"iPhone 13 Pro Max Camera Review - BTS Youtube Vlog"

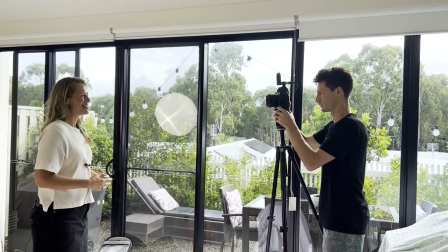[4:18] Hi there, Kirstie from Cultured Wellness here and I'm so excited to share with you that our next cookbook is on its way.
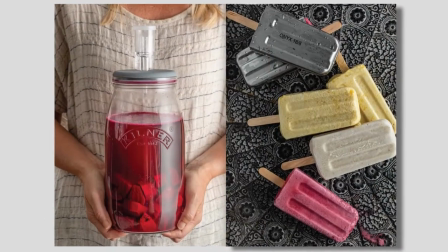[4:26] The pre-order is out now and this book is your absolute bible when it comes to getting started
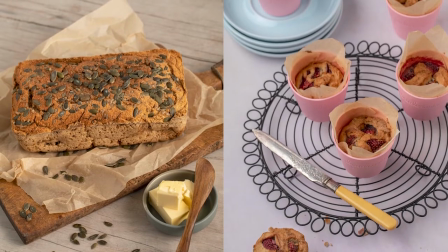[4:32] on your fermenting journey and also how to ferment for being in ketosis.
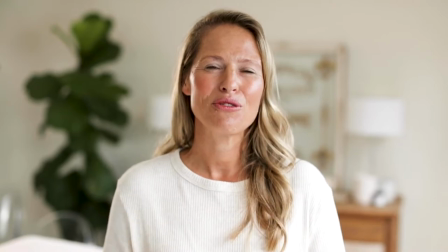[4:39] It's got all the basics. It's going to provide that beautiful diversity in your gut and it's going to inspire you to
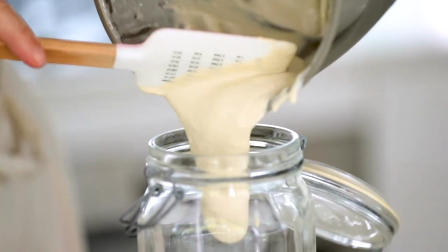[4:45] add cultured foods into your life and to look after that beautiful gut microbiome of yours.
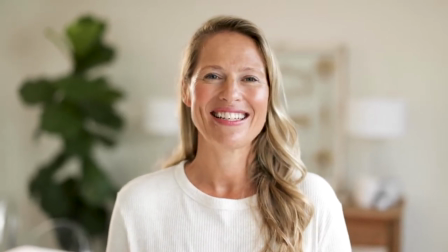[4:51] So do not ask me what my favourite recipe is because I love them all so much. And I'm really looking forward to hearing from you what your favourite recipe is.
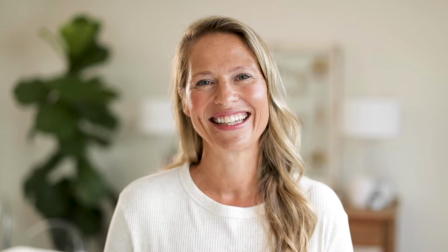[4:59] So pre-order this incredible book now. Tom, it looks so amazing. Yeah, I love it.
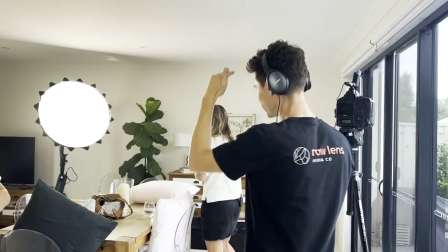[5:04] I love it. Oh, that is so cool. And I love that framing too, it's like you're talking to someone and it's right there.
After we ticked off Kirsty's location, her piece to camera, we had to find two other locations for two testimonials. Now that's a challenge in any given situation, but we had a very small space to work with, but we did identify two other locations where we could make that look different and make each testimonial look unique.
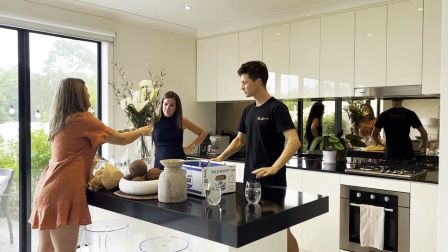[5:27]
One was the kitchen.
So yeah, if you just dress up this space, this is more and we can move things around as we go.
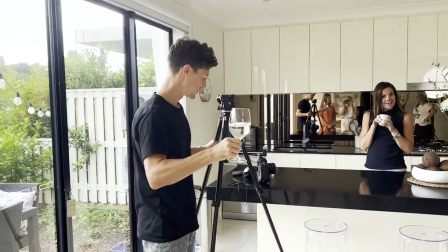As you can see there's some challenges there right away.
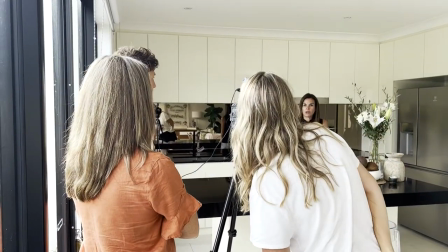[5:44]
There's a reflective splash back so what we did is have to change the angle up a little bit just so we couldn't see ourselves or anyone in the background.
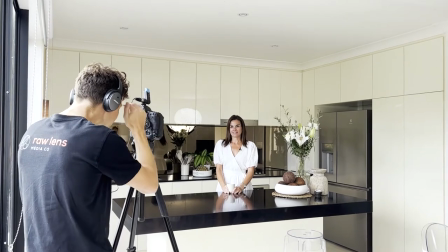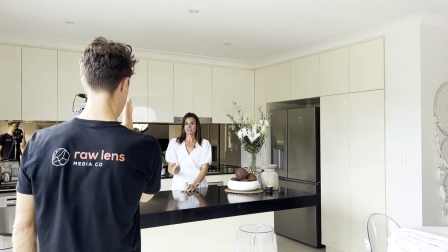The other thing you've got to be really aware of is the sound so when you're walking to these locations often it'll be tiled, there'll be stone benchtops and the acoustics are just way off. So what I did,
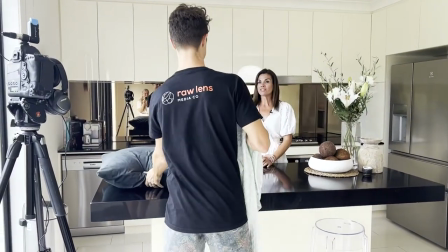[6:11]
I got super resourceful and I walked around the house and I got some pillows and doona covers and just laid them around the area out of shot so that the acoustics were back on point.
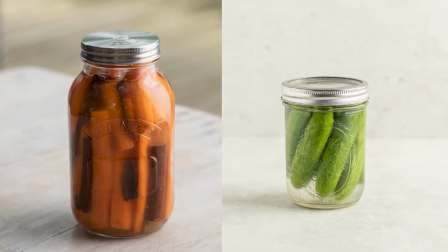[6:21] Okay, looking and sounding great. Once you learn the basics of fermenting food it's amazing what you can do from there.
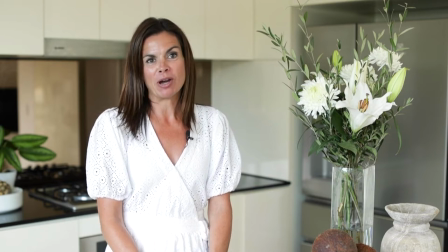[6:28] What I love about this cookbook is it's just so inspiring. The recipes are just so easy to follow.
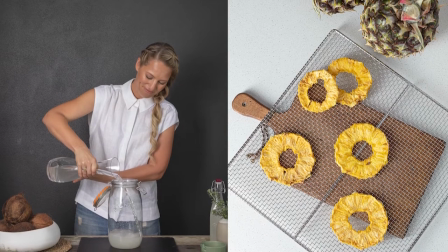[6:34] The basics are laid out step by step with photos so you can see what you're doing at every single stage.
For the other testimonial we wanted that relaxed homely feel of a mum sitting on her couch talking about this wonderful new cookbook.
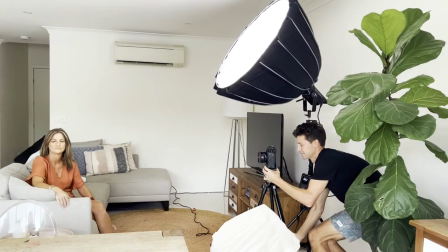[6:46]
The unfortunate thing was that it was quite dark in this part of the home so we had to do a bit of a three-point lighting setup.
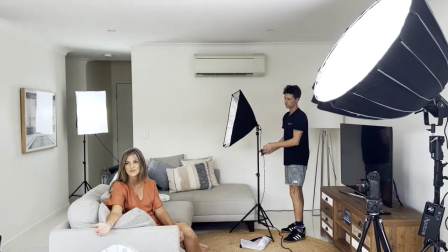[6:52]
Making sure we had some nice fill light, making sure there was some backlight and the stairs were quite dark and that was difficult to light up but we did throw some light in there too now it's ash's first time on camera and of course people are going to be nervous if that's the case so i often reassure them that look it's not live tv if you make a mistake we can do it again and just relax into it there's no pressure to get it right straight away and that often works that often relaxes people and they realize that they don't have to get it absolutely
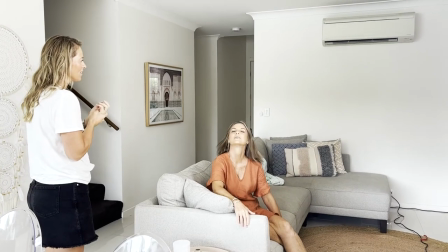[7:19] perfect the first time No, that makes me feel better. You don't have to get it all out in one. No, no, no, no. Okay, that's it.
The other thing I like to do, and it's usually for a sound test, is ask them where their favourite holiday destination is. It puts a smile on their face, they start to feel relaxed, and they're ready for the shoot.
Holiday destinations?
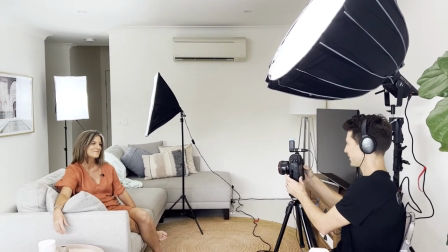[7:37] Oh, Morocco. Easy! Why Morocco? It's fabulous.
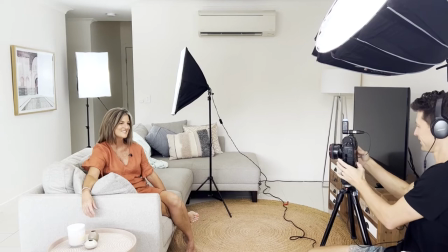[7:43] It's like a sit on a stage come to life. I love this cookbook.
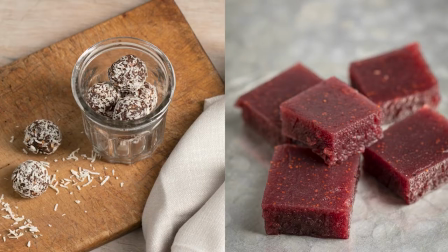[7:49] It's got so many great recipes in it.
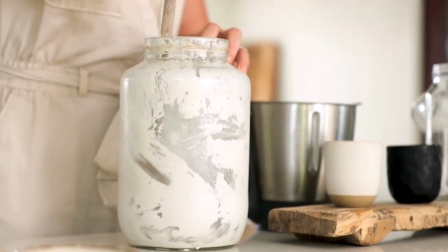[7:51] I personally love the basics, one of them being the yogurt, which I make often, and then I use that in so many different places.
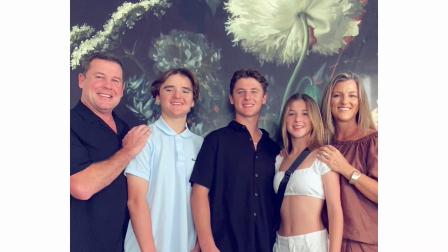[7:59] I've noticed a great difference in the calm nature of our family, and we're just a lot healthier.
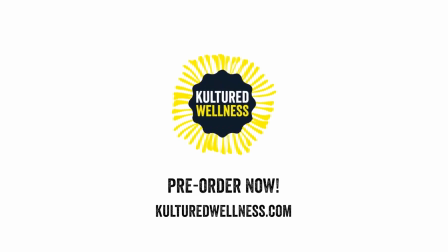So back to this experiment. What did I like? Well, there were lots of positives.